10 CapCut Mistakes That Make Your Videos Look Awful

The first reason your videos look like shit is that your lighting sucks.
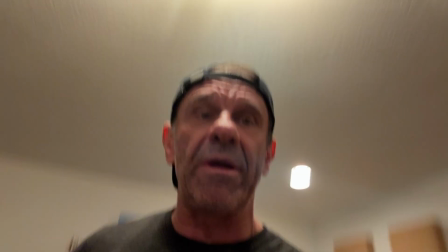0:03 If you're standing under the overhead lights in a room like this, you're going to get raccoon eyes, it's going to look terrible. What you want to do is stand in front of a window like that right there, except that it's nighttime. So if it's night, just get a light like this. It's like 20 bucks. Doesn't matter which ones, they're all freaking the same. Get a cheap light and do that. Attach it to your phone and bam, you've got nice lighting like this. By the way, the reason your videos look terrible isn't your camera, I'm just using my iPhone. It looks fine. You can also make it look a little better like this. Alexa lights off, Alexa sand lamp on.
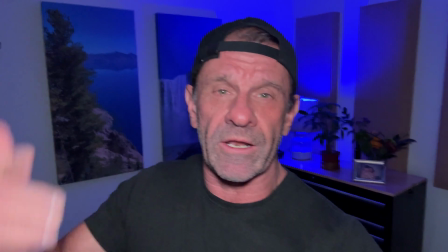0:39 Look at this! With a little Amazon light bulb and a $20 light, you've got a setup that looks pretty dang cool with your phone.
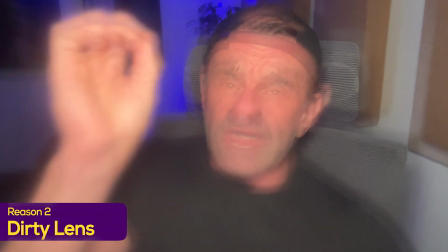0:47 The second reason your videos look terrible is because you didn't clean your lens, man. Don't even have to have a fancy lens tissue. I just like grab my shirt, do that. And suddenly I don't look like a smeary ghost.
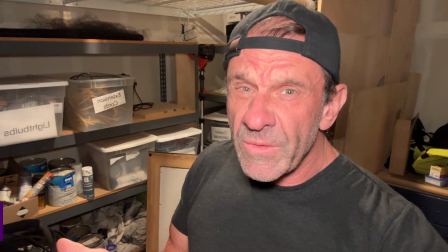1:03 Wipe your lens off, dude. It's not hard. Did I get it all? The third reason your videos make me want to puke is your background looks terrible.
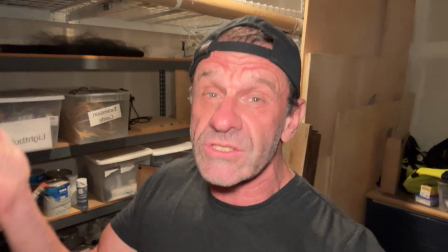1:09 Like nobody wants to see that clean of the background. Go somewhere where it looks better. Pick up your papers.
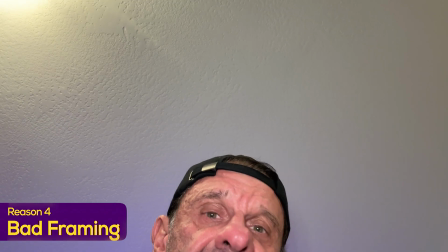1:15 It's not hard, man. Number four, your framing sucks. Like if you're down here at the bottom of the screen, it looks like a big old mistake.
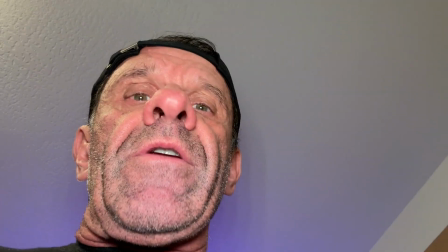1:23 Or if you're like, look it up your nose, like nobody wants to see that dude. For a talking head video, you generally want to be like, and I'm looking at myself.
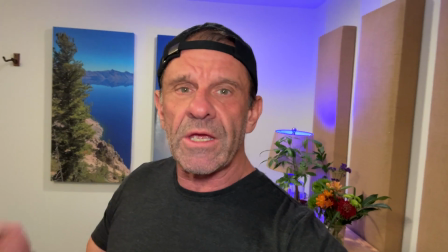1:33 That's another thing. Don't, don't look at yourself. Look at the lens, but you want to be right here in the center of the frame with your head near the top of the frame.
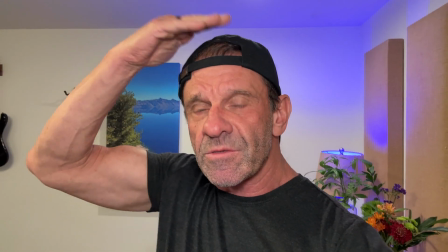1:41 A little bit of space, not this, not dead center, like right here, a little bit of space on top and framed nicely in the center. If you want to be a little more artistic and it's not necessarily a talking head video, you could use the grid.
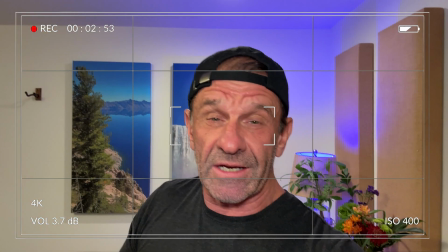1:54 There's a grid with like two lines each way, like a tic-tac-toe thing like you see on the screen right here.
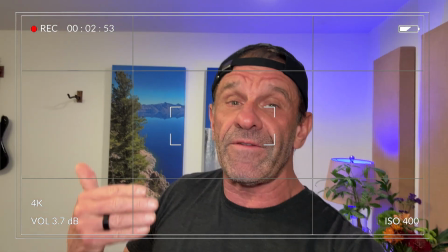1:58 And you want to be in the intersection of those lines, like your face for a talking head video could be in the intersection, like right about here.
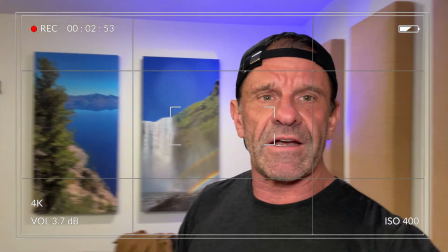2:05 I think that's the intersection. And you want something to offset it on the other side so it doesn't look weird. I've got these photos offsetting me.
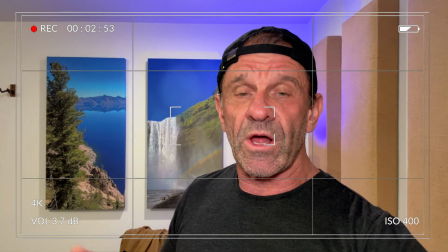2:11 So you can frame yourself like this as well, but be aware of your framing. Reason number five, you took way too long to get to the point. Nobody wants to hear, hi, my name's Trevor.
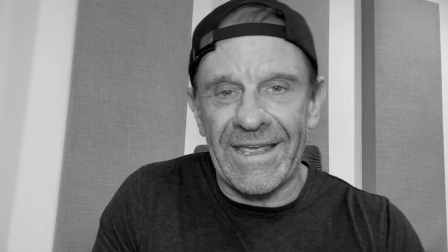2:23 I was a Hollywood editor and I'm a YouTuber and I used to sell real estate. And these are my credentials. Like nobody gives a shit. Just get right to it. If you've got a list of top tens, do what I did. Reason number one, bam. If you're still using an intro on your social media videos, freaking delete it. Never use an intro ever, ever again. No one wants to see it. Mistake number six, your audio is freaking awful.
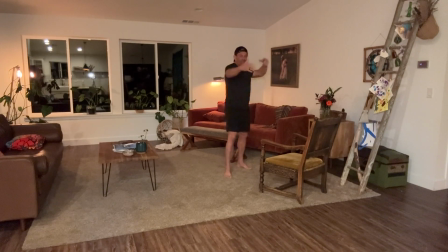2:47 You're standing in an echo chamber 50 feet away from a microphone. That doesn't work.
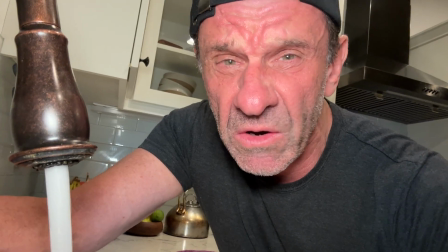2:52 Or you're filming next to noise like a fridge or running water or your kids or the dishwasher's grinding. Like, dude, nobody wants to hear that. Marginal video is forgivable, but bad audio, they will click away faster than you can say, what's that noise? I think Bigfoot's scratching at my front door because I live in a freaking forest. Let's go see. It's the evil cat. Freaking cat. Anyone want a cat, you can have him. I'm done with him. The issue isn't your mic. If your audio sounds bad, you probably have too much background noise or you're in an echoey room with no soft surfaces. Look at this. Soft surfaces. Notice it sounds better in here. Couches, curtains, carpet, all that stuff works. You don't need to get sound panels, but mostly you're just probably too far away from the freaking microphone. Get close to the mic. I'm like 14 inches away from the microphone, even though it's my iPhone mic, which is just okay.
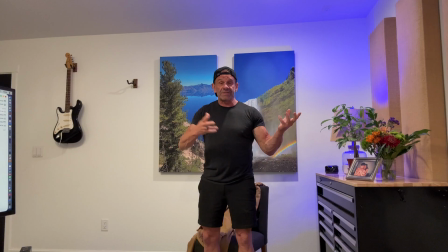3:53 This stuff sounds fine. But even in this room where it's been treated for sound to a degree, it doesn't sound great when I'm 10 feet away from the camera. Get close to the freaking mic, guys.